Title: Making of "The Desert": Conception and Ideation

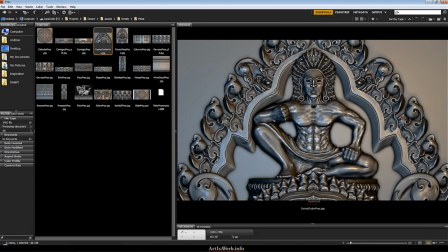24:19 I mean, these guys were supposed to look like if you go in there you're gonna get your ass kicked, because this place is protecting us with all the essence, with just the essence of it,
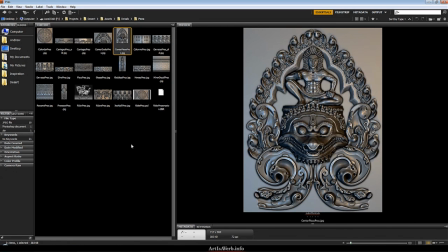24:30 with all the holy spirits that are there and everything like that.
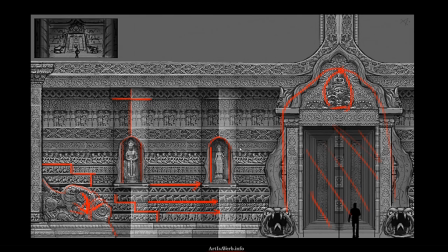24:34 So yeah, and on top of that we have this more middle scale details, I mean, like these protrusions and everything. And I think they worked kind of nice for a flat wall. I mean, remember that it started out as being just a flat wall, and then it got all these layers.
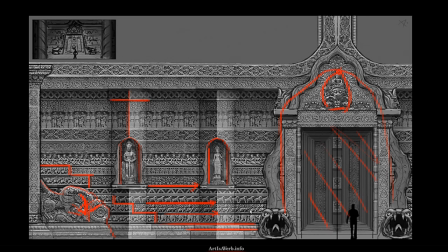24:48 I mean, like this bottom border, and then another one, and then this shape, and then this column at the side, and then this kind of borders at the top, and then there's triangular protrusions, and then the snake shape sort of detail that are supposed to imitate their bodies meeting there on top and accentuating this entrance and the shapes going up.
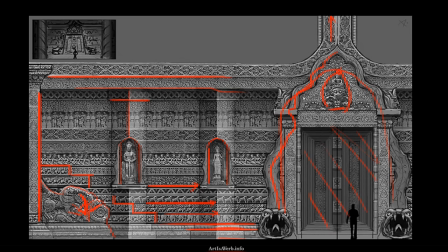25:07 So it was really quite a sophisticated design for just a simple wall, and well, it was supposed to be a sophisticated wall. So yeah, this is something that it was all about. And once again, it wasn't about every little detail and the type of detail I was going to put in there, because I had reference for that.
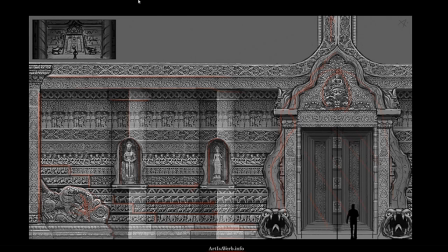25:24 But their spatial arrangements, their composition, middle scale and large detail was all that this concept was really about. And it was really good, because once I got it later on as a modeler, I could just concentrate on what was the job at hand, which would be modeling and sculpting, and not thinking about it.
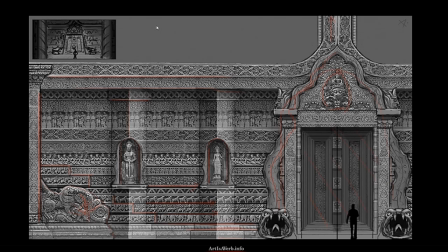25:42 And that is really awesome, because it makes for smooth work that keeps you pretty happy. So yeah, I really hope this was useful for you guys. And when you're gonna get down to concepting like me, when you're kind of coming from a bit of a different field, you'll maybe have a clearer understanding of what you need as an end result.
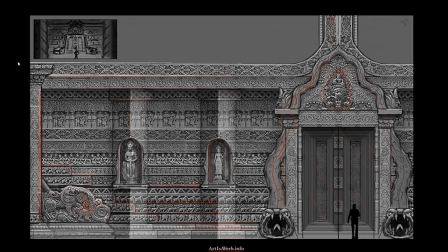25:58 Mad props to all the concept artists out there, because we as artists sometimes really get used to getting your concept art for granted, and it's basically your concept art that makes us look good.
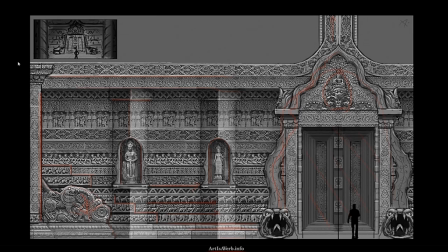26:10 So it's really nice to give a little thought to the way things are made, and I'm really interested in it, and really hope to get better. But even though if this is something you're not willing to pursue, it's still worth knowing that it's a tremendously amazing process. Yeah. Moving on! Yoo-hoo!
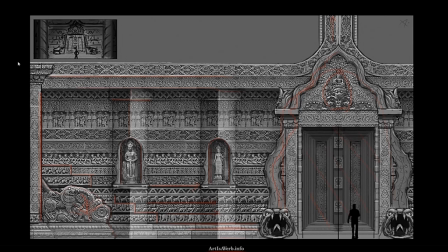26:29 So yeah, the last very important thing about concepts is the concept of iteration. And I mean, it's not really a concept, I mean,
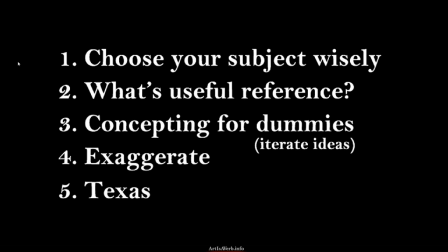26:37 it's just a well-known idea that you should iterate on your ideas and refine them and keep refining and refining them. But coming from a modeling background, I usually had just sort of a different approach, and I mean, I would just like to show it on the example of the temple entrance.
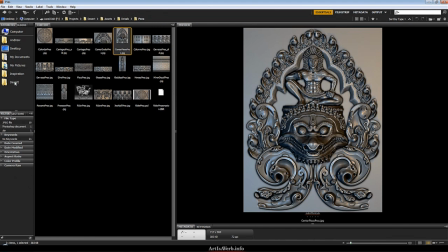26:54 I mean, this huge badass Petra-esque structure.
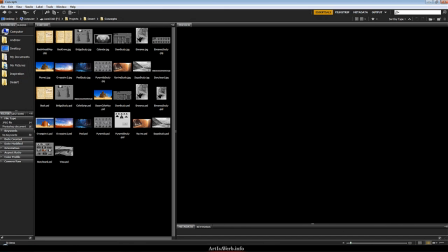26:57 And as you can see, I made some studies along the way with this thumbnail sketches,
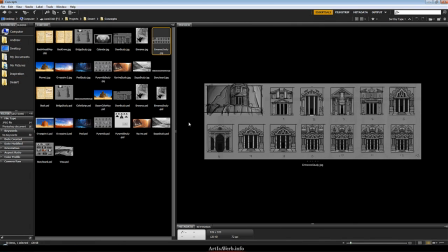27:03 because it gave me an opportunity to just quickly brush through different ideas and see what would work and what direction I would feel I would like to go in. Let's put it that way. The strange thing is that being a modeler, how I usually used to work, that I gather a whole lot of reference,
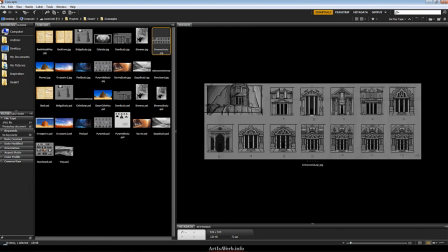27:19 and then I just, you know, block things out, and then I just go to the smaller and smaller and smaller level of detail until I'm finally satisfied with the end result. But the thing is, that is, number one, it's pretty slow, and the other thing is, that just got me thinking after I went through the whole iterating process with this,
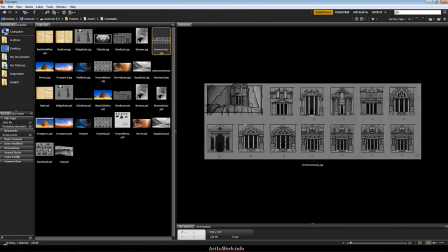27:38 is just how much of the good ideas do I miss out on not completely changing directions. And it was a very interesting thought, because something that was unusual for me is that with every single new iteration I did,
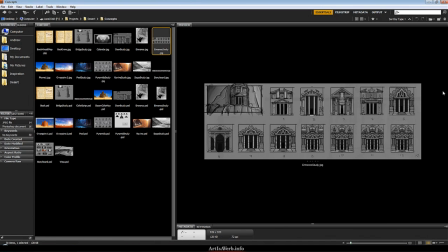27:52 and even though I, you know, changed directions now and then, I really felt that it was better than the previous one. And that's all there is to it. And I mean, as we discussed, that the biggest details are the single most important thing that usually will define your success in a way, and not the details,
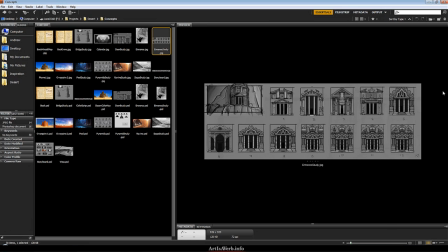28:10 then probably these little thumbnail sketches would be the most important thing for the whole object, in my case, for this whole huge architectural structure.